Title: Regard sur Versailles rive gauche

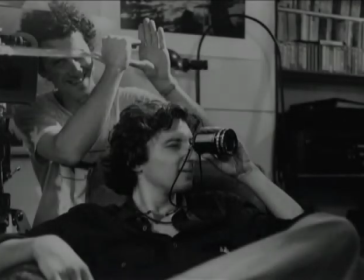0:00 C'est toujours le viseur de chant de l'époque.
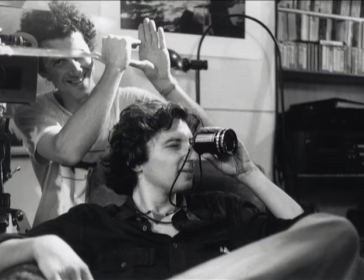0:04 Je l'avais reçu la veille du tournage de New York, parce que c'est la Rolls Royce du viseur de chant. Et moi je suis déjà dans la petite chambre, dans la salle obscure. Il y a déjà l'idée du noir autour.
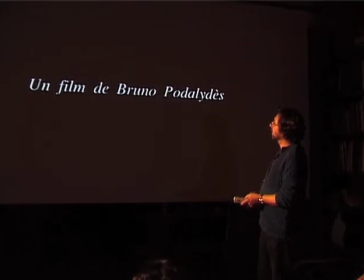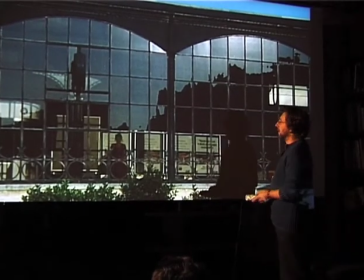0:42 Juillet 91, la gare de Versailles-de-Branche.
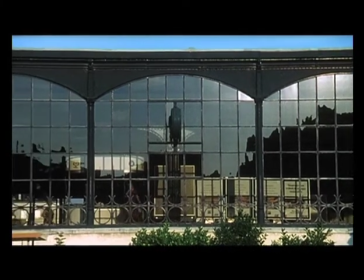0:46 C'est la ville où j'ai vécu avec mon frère.
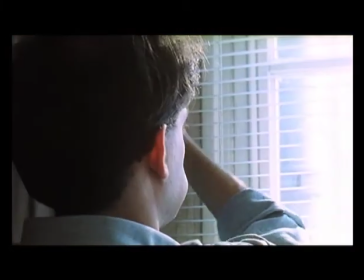0:53 Voilà Denis,
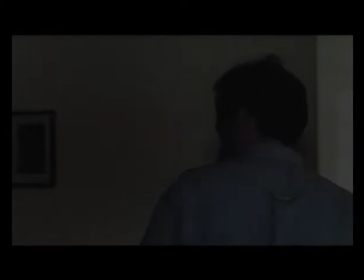0:58 là il prépare l'ambiance, Arnaud dans le film est un metteur en scène, donc là il fait sa lumière,
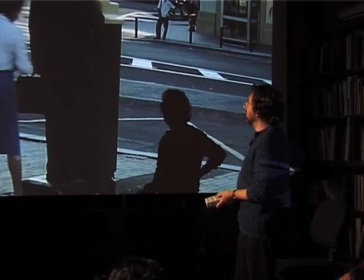1:07 on a tourné en super 16, gonflé en 35.
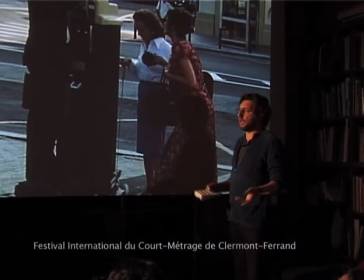1:15 Alors c'est marrant ça parce que quand on arrive à Clermont-Ferrand, une espèce de hiérarchie comme ça des formats, alors t'as tourné en quoi ?
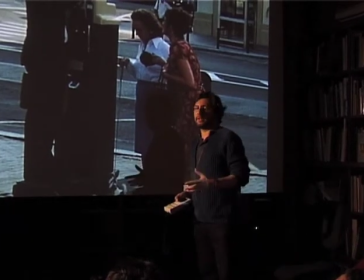1:21 Alors ce qui est tourné en 35, ça en jetait beaucoup.
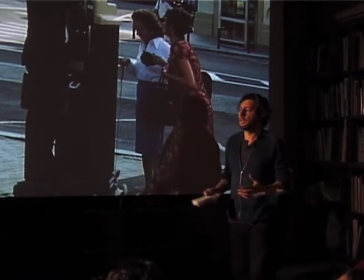1:25 Puis on s'aperçoit qu'évidemment, s'il y a un film, même qui sera aujourd'hui tourné en DV, s'il est réussi, plus personne après vient vous parler du support. C'est secondaire. C'est important, c'est de trouver le support juste par rapport au projet, mais il n'y a pas de support supérieur.
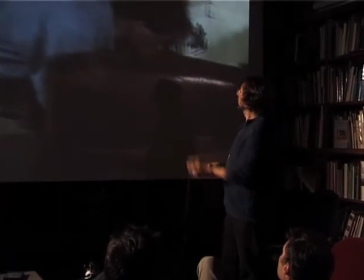1:46 Là, on entend la brosse à dents, alors visiblement, Denis ne la touche pas.
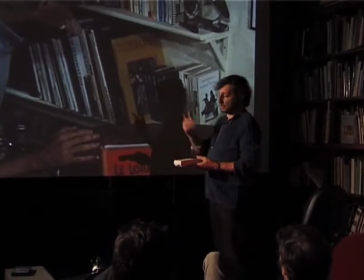1:51 Et en fait, c'est vraiment intéressant, que ce soit dans le cadre d'un court-métrage ou d'un long-métrage, c'est de mettre à profit les contraintes. C'est-à-dire que cet appartement était tout petit, c'était le mien et la salle de bain était ridiculement petite, donc il n'était pas question d'y mettre une caméra et un acteur
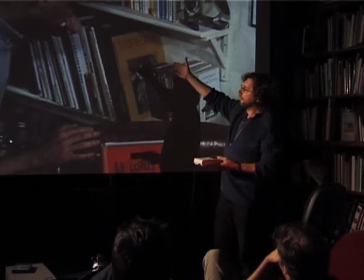2:07 et du coup je me suis dit, il va se brosser les dents tout en préparant son salon et donc il se frottait les dents en même temps et pour faire un son seul après,
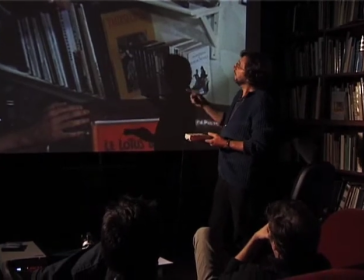2:20 j'ai eu Denis devant le micro, a fait une espèce de concerto pour brosse à dents. Et du coup, j'ai eu un son-sol comme ça de brosse à dents.
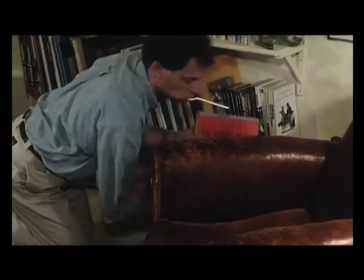2:28 Et c'était amusant après de le mettre off sur la scène sans se soucier du synchronisme,
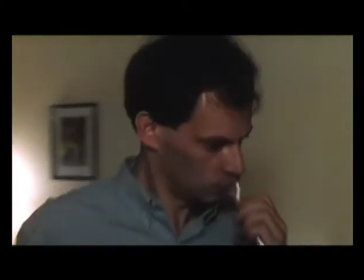2:34 juste pour traduire son espèce d'agitation nerveuse. Donc le son de la brosse à dents traduit son excitation.
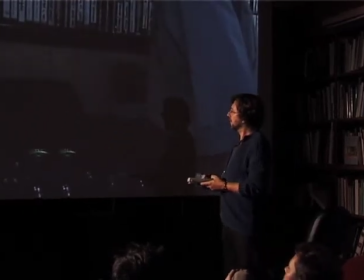2:44 Comme tout metteur en scène, il choisit sa musique. Il l'enclenche et là, il donne à un chef d'orchestre.
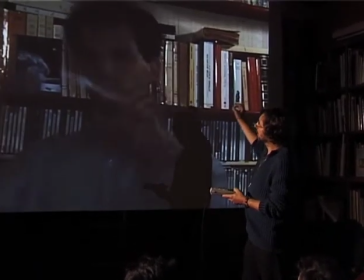2:51 Il lance l'histoire, proprement dit.
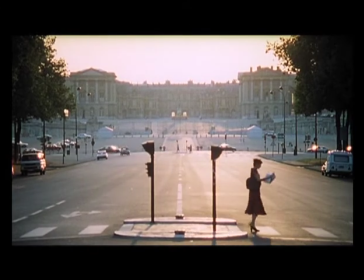2:57 Mais l'histoire est déjà contrariée puisqu'elle est encore un peu paumée, donc il faut placer le cadre évidemment.
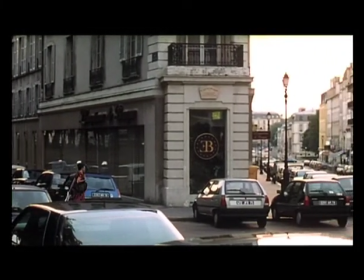3:04 C'est très classique des plans frontaux, Versailles, perspectives, des panneaux descriptifs.
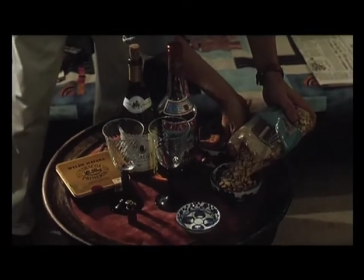3:12 Là c'est à côté le monde en marche, ils convergent l'un vers l'autre, cacahuètes.
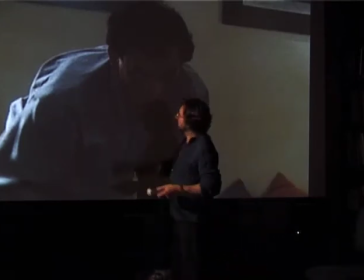3:19 Alors on avait très très chaud dans cet appartement, on sortait un gros tuyau de la climatisation dès qu'on pouvait. la nuit on avait été aussi cloué sur
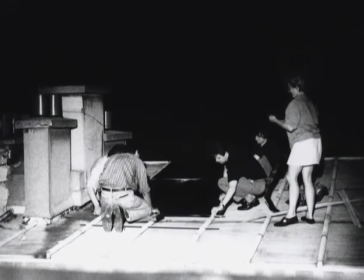3:27 le zinc du papier en aluminium pour envoyer au maximum le soleil dans la journée sauf qu'évidemment il y avait du vent ce jour là
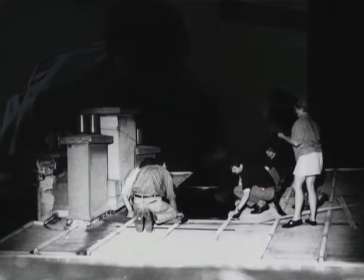3:34 donc le vent soulevé le papier d'aluminium ce qui faisait un bruit terrible parce qu'on faisait que du son direct
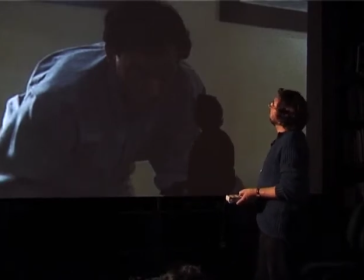3:39 ce qui fait que tous les efforts fait la nuit on n'en servit à rien alors
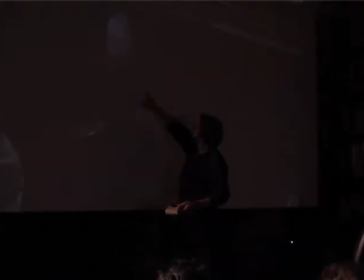3:51 là on voit pas bien mais Là, il y a la première apparition de la fusée de Tintin dans Verserive Gauche.
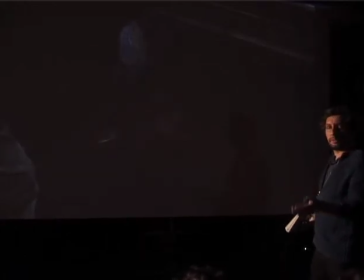3:59 Cette petite fusée, je la mettais jusque-là déjà dans tous mes films de commandes, que ce soit les films pour Air France, les pubs, etc.
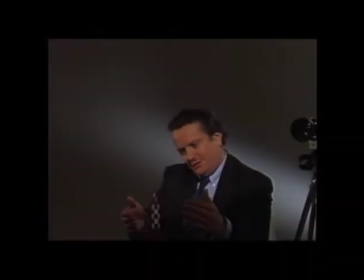4:07 Vous aimez cette fusée ?